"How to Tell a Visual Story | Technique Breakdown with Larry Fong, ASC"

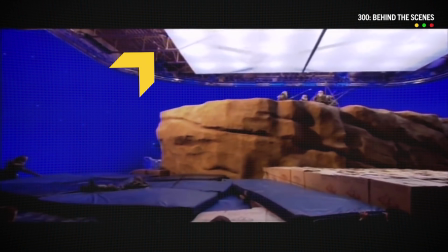(4:06)
Yeah, and just punched a bunch of lights through it Yeah, but it was they were custom lights that believe it or not I told the gaffer what I was looking for and he said he had this special thing he had made previously.
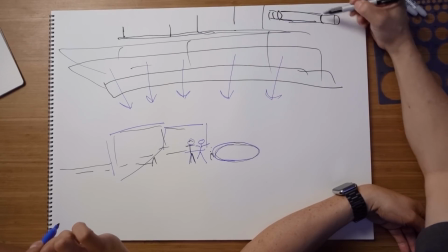(4:16)
Mm-hmm. Imagine like a long, you know, if you got a tube? Mm-hmm. Imagine you cut a bit of, so now it's just empty.
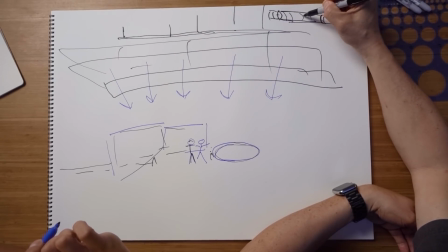(4:23)
Yeah. I believe wires went through there and they had like either 5k or 10k, you know, it's like a glass envelope. Oh. And like, that's the bulb attached into little sockets. It's totally custom made, tons of them, right?
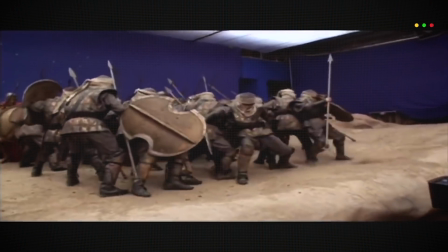(4:35)
And you basically just set another line in another line. Yeah. And it was just like... But it's a tube and you just go up on strings or a rope like this. It's crazy. That's crazy. You know, that emits the light. But that thing a person can pick up, right? So it's not like a giant space light. It's a rig. It took no time. You take it down put it on the other stage because it was just tube and there's lots of it.
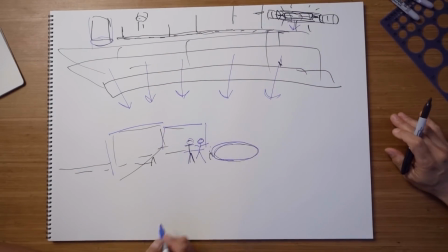(4:52)
Gotcha. So we got a big soft overhead light as far as our actual talent goes. So where would our camera be and what would it look like?
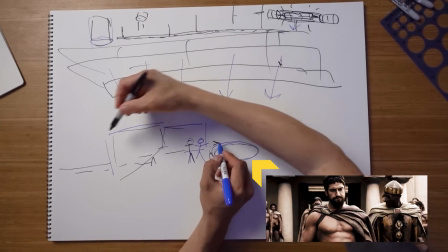(4:59)
Well, when we dollied back on the camera, if you saw there, there's a backlight. So probably on the edge of the stage and it's probably a big...
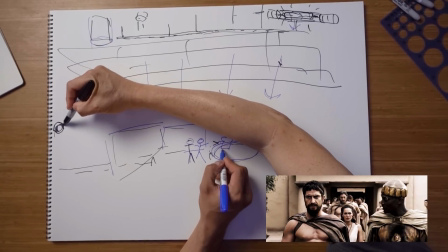(5:05)
I'm gonna draw a little camera here. Okay. Okay. Some sticks there. I'll be big Giants.
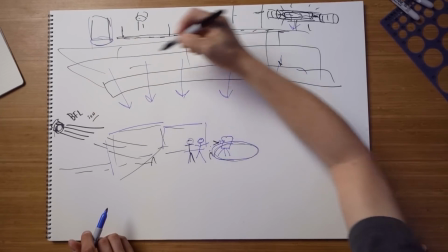(5:10)
Those are called BFLs Look look son. Yeah, and this is guy Okay, and this is bluish remember.
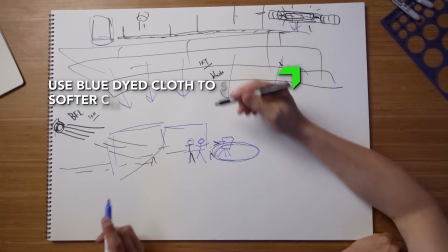(5:17)
Yep So in this case is good because of sky is and that's because again you were using blue cloth here Yeah, slightly blue cloth died died as if you're on stage in your tongues and situation thirty two hundred white
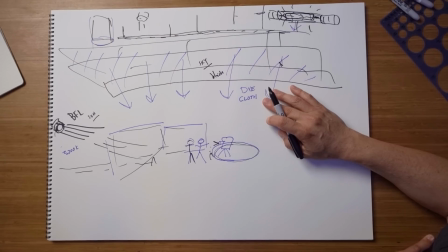(5:29)
Three two hundred there's only half blue should probably what four thousand fours only
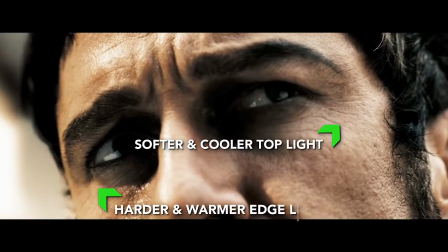(5:34)
slightly Okay, so this is me then that made the Sun seem a little warmer of course. It's so desaturated you may not feel it Absolutely,
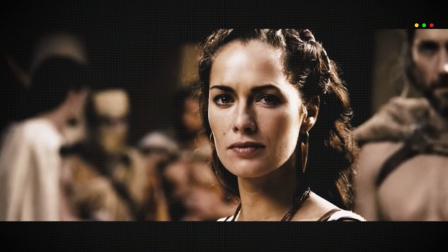(5:42)
so this made this even warmer This was about 4,000 coven and this was blasting and this would cause a little edge light Exactly, and then this would give that kind of soft,
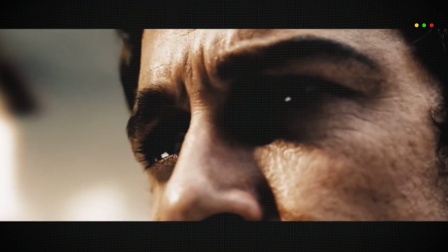(5:49)
you know a little microwave light on top of them Yeah, and then and then probably a little eye lines probably like a two-foot Kino
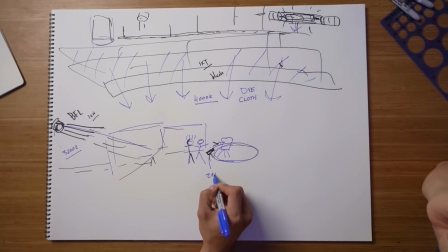(5:57)
Handheld probably yeah, so this right here two foot two to kind of make their eyes sparkle.
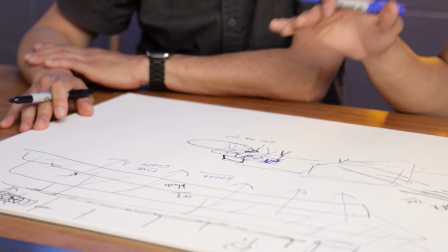(6:04)
Yep, like that. Gotcha. And then as you would cut between different coverage too, what would you adjust?
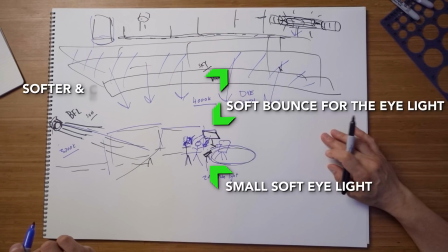(6:11)
Probably just the backlight and then this light and the eye light. The over the top light just stays for everything. Oh, but there, that's interesting.
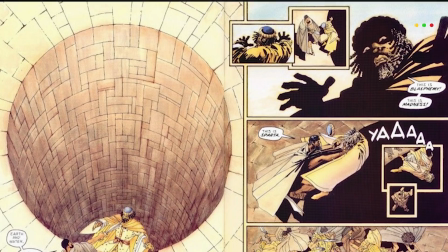(6:17)
Yeah, that's very graphic with a shadow that's kind of from the comic book. See that?
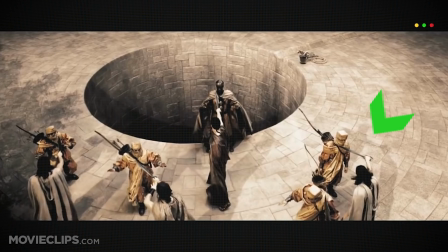(6:22)
Yeah, this shot right here. So you have to get that shadow there, and see the trees, whatever. Obviously the light had to come from the left we had to get the specific shadows.
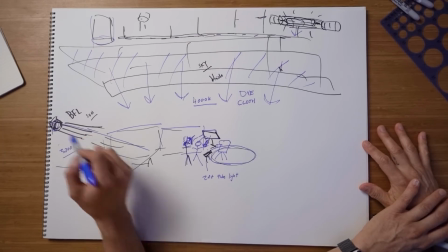(6:32)
So in this case for the top shot you intentionally adjusted your BFL to give you, you would maybe put it here, right here instead,
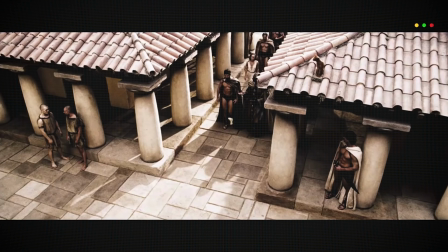(6:40)
and that way it would give you, to give you that nice long shadow of a person here.
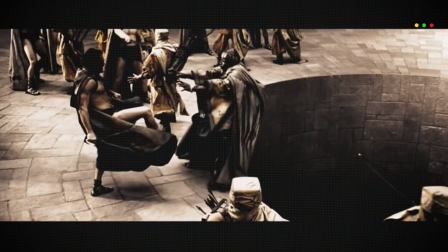(6:44)
It's very cartoony, but we know that because in the book it's very cartoony, but it really was an elevated floor with a hole in it.
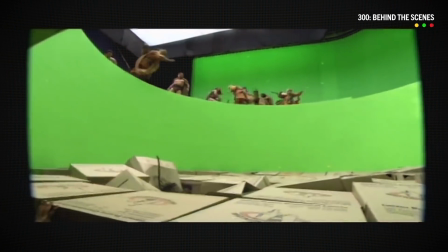(6:50)
Because when they all fall in, they have to fall in this green hole, right? Yeah. Yeah. And it's just that deep and there's boxes at the bottom of the pads or something.
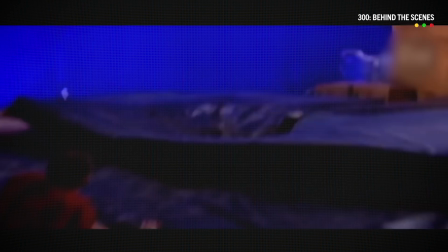(6:57)
Yeah, and the lighting kind of sells it. Yeah. And the sets were all raised, like I think four or five feet, too, so that the green screen disappears behind the edge of the set. Yeah. Any filtration? Any types of filters? Only in close-ups of the queen might have used a little diffusion. Yeah. And that's really just to kind of smooth out the features. These days, less and less filtration because there's so many tools in post, it seems like. Yeah. So everyone's saying, don't use filtration. Gotcha. But I sometimes still will. Yeah. And then last, I want to ask, so kind of Larry Fong's secret sauce. Is there anything that you did on there that maybe doesn't fit into any of these categories to spice up the visual image? 300? Any particular inspirations or particular camera moves? Well, I think maybe one of the most iconic shots was this first battle.
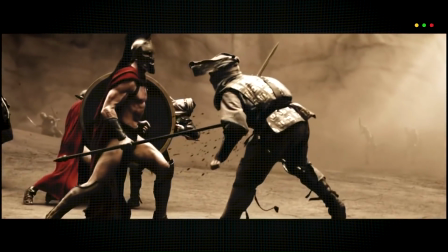(7:42)
Mm-hmm. The 300, where it's this profile shot and you're seeing it's this one long take.
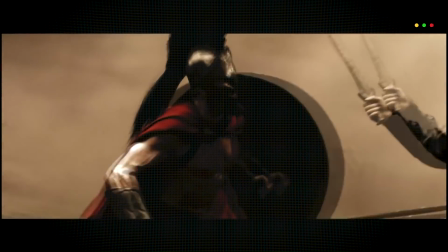(7:47)
Yeah. The speed changes, and it's dollying with Leonidas, you know, for 40, 50 feet.
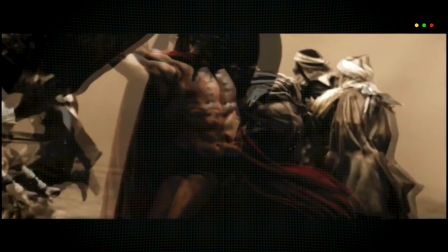(7:53)
Zach wanted to do that in one take, but also wanted to do these crazy zooms that will pinpoint different points of the fighting, the battle, of what Leonidas was doing at different moments. But he realized that there's no way that we could possibly operate that and zoom in at all the exact moments, because it's going to be slightly different each time, and you'd miss these moments.
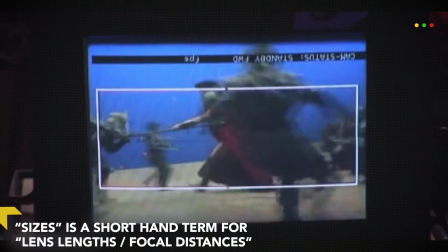(8:12)
We decided to shoot it with three different sizes at the same time, and in post not only do the speed changes, but do the digital zooms and stitching.
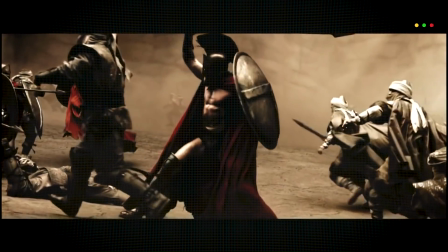(8:21)
Yeah. So that those could be decided later in post by an editorial. Oh! Oh, it's almost like a bullet cam or something where you have multiple cameras running at the same time. Yes. And the visual quality is already established there. Yes. We just jammed three cameras close together, a wide, a medium and a long lens, all on one head. and then operate it so that the tight camera was following what we thought was important. So the medium camera got too much. The wide camera got way more than you needed. But that was the widest we ever got was the wide camera. But when you wanted to zoom in, you stitched morphed the wide to the medium and then the medium to the long one. And that's how those zooms were made later. That is awesome. That is so cool. All right, next up we got Super 8.
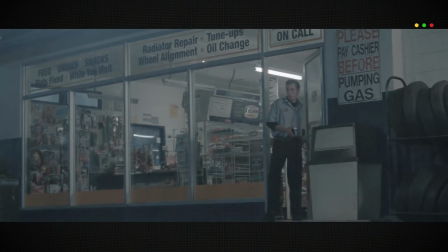(9:11)
So we're gonna watch this scene real quick talk to me and tell me a little bit about the color grading and kind of what you Saw that got added.
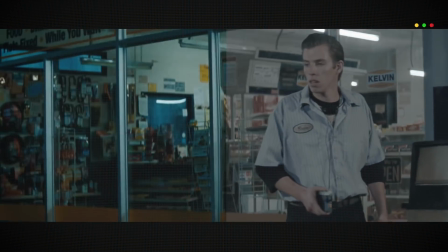(9:17)
Yeah, Stefan did this too. It's kind of the blue-green contrasty Of course it's night,
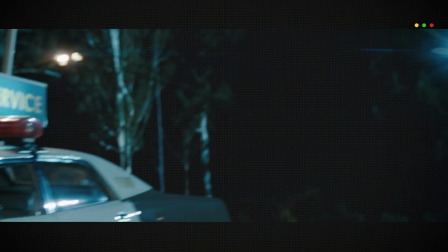(9:22)
so it's bluish a little cyan green in the inside because of fluorescence, you know, nothing new Yeah, now this is cool Then the Jot Kamehameha,
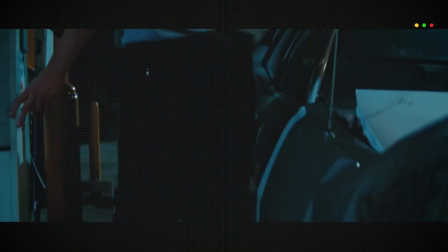(9:30)
we see his reflection in the pool of oil down there and see this reflection That's real reflection,
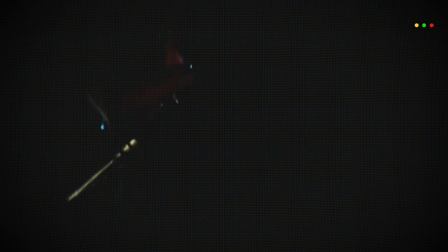(9:36)
but because it's a reflection of oil We had to get like four times as much light on him to get it to actually bounce off such a dark stuff Yeah, and by the time it goes up here, we have to dim the light back down again. Oh See it in the reflection. This is bedroom scene with the projector. He's coming in through the window. He's sleeping He's waking up.
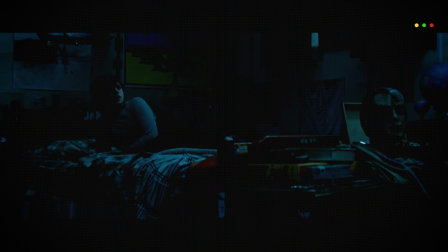(9:54)
It's middle of the night Mm-hmm. So it's always tricky to do night, right?
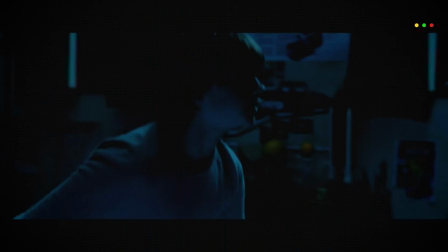(9:58)
Because in the bedroom you think how much of the light is coming through the window He has no lights on.
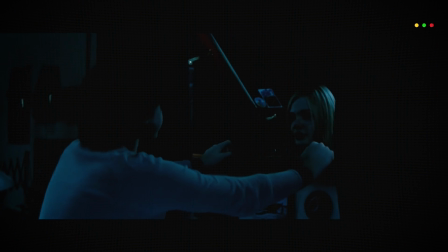(10:04)
Mm-hmm. Oh, she comes to the window. This was really sweet scene yeah this is all on stage so this was not on location this is a built set true yeah and again
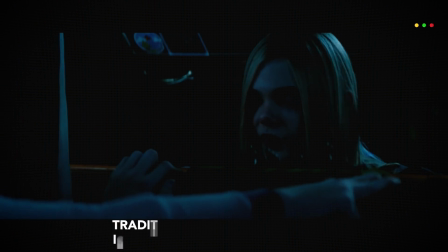(10:12)
tricky right because it's all motivated from the moon which is outside but still she's right against the house yeah so how do you get light in her face
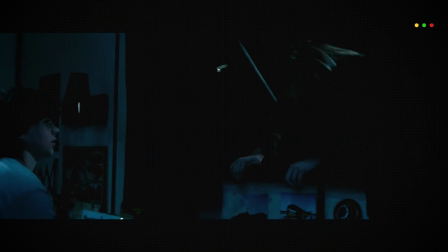(10:18)
these are the things you worry about i like it this is a simple narrative scene i think this is very iconic of the rest of the movie yeah oh yes it was all coming back to me so the room
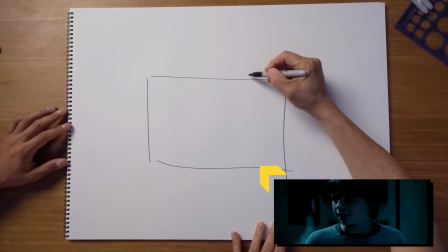(10:29)
yep so i recall there's windows i can't remember if there's a window there
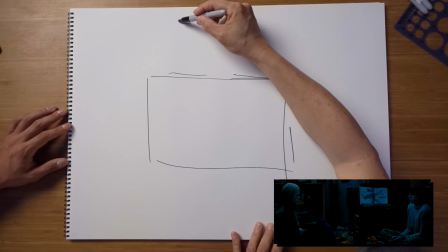(10:35)
Windows, windows. So I remember we had soft light. I can't remember how, but we had soft light coming in as moonlight.
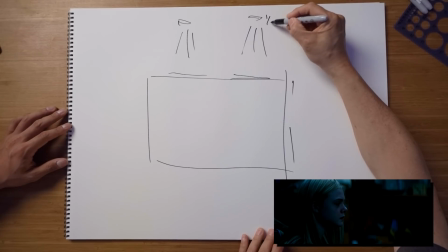(10:41)
Okay. It looks bluish, so I'm sure it's probably half CTV on there.
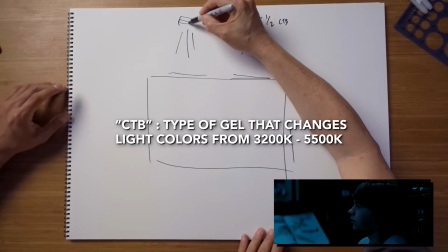(10:46)
Yep. It's color temperature blue. It's a gel for people that don't know. Right. So it's probably 3200 because it's tungsten.
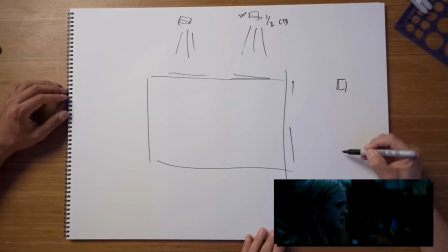(10:51)
Okay. I believe we have the same thing here. It's funny because, you know, you can't have moon come from different directions, but that's just what you do.
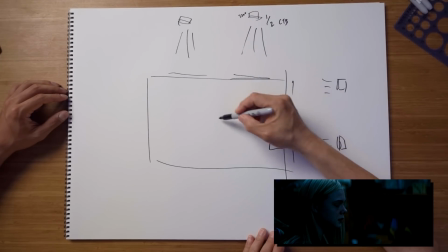(10:57)
Uh-huh. She came in through this window, desk, and then they sit on the floor. Yep And there's a projector and then the projector turns on and we Put a white card there.
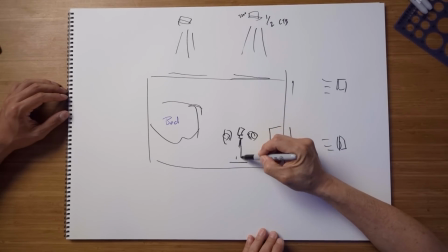(11:13)
So when a projector You're not it would bounce back when the moon comes through window at a steep angle only lights a certain spot So to reach further the room you usually have more lights
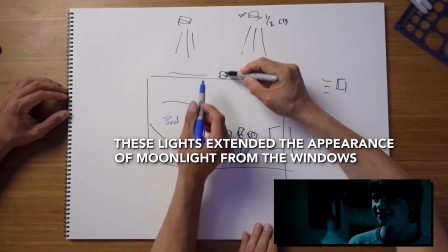(11:23)
Come over the top of the wall. Yeah, it's probably what we did and you snuck it into the top corner of the wall Right because there's no ceiling there's no ceiling.
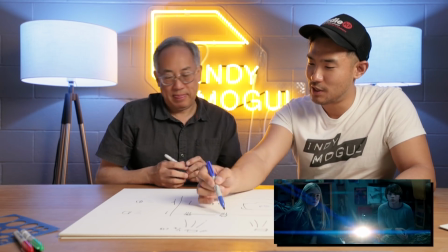(11:29)
Yeah, it was probably over the set wall People do that on location too where they'll shoot through a window But then rig a light in the corner on the inside to extend the effect of the light,
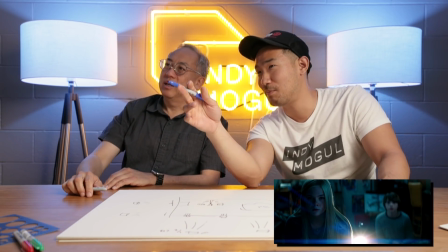(11:38)
right? Yeah. Oh beautiful scene Oh, it's so pretty Larry. Why is it so pretty?
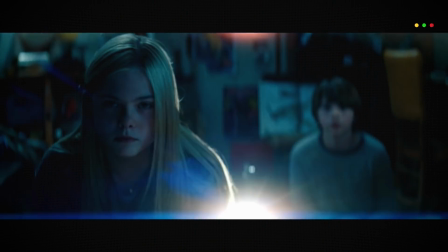(11:42)
Yeah, that's the real projector down there and she gets closer.
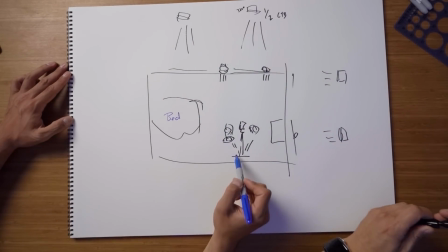(11:47)
That's right. She comes up closer to the screen So in this case this light is actually returning in real time and then moonlight is being extended
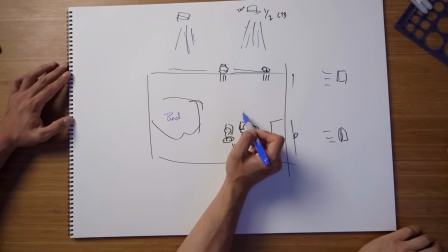(11:54)
Yeah coming through the windows giving you all the texture that you want on the floor through the action on the people And on the people and then you're pushing
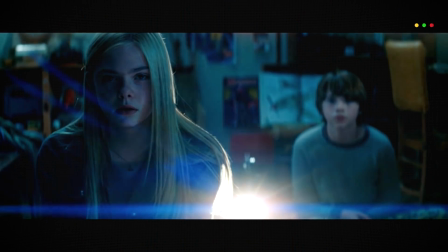(12:01)
it even more above the set walls. Yeah, and see that light I think that's yeah, that is really the light hitting her hair I don't remember putting any other light there.
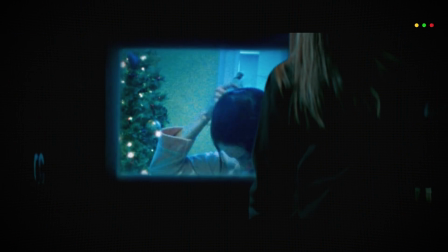(12:08)
So you didn't actually add a backlight on her here That's literally pretty good. I think it's you can see it flickering.
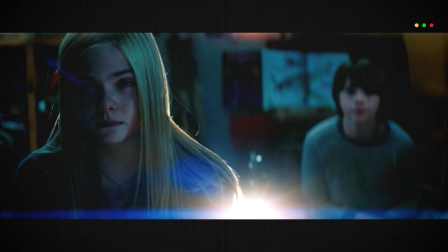(12:13)
They had actually a piece of film in there The only thing that bothered me is that bright thing behind him. Yeah, no way to flag that off.
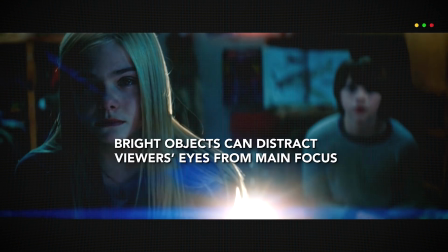(12:18)
Sure.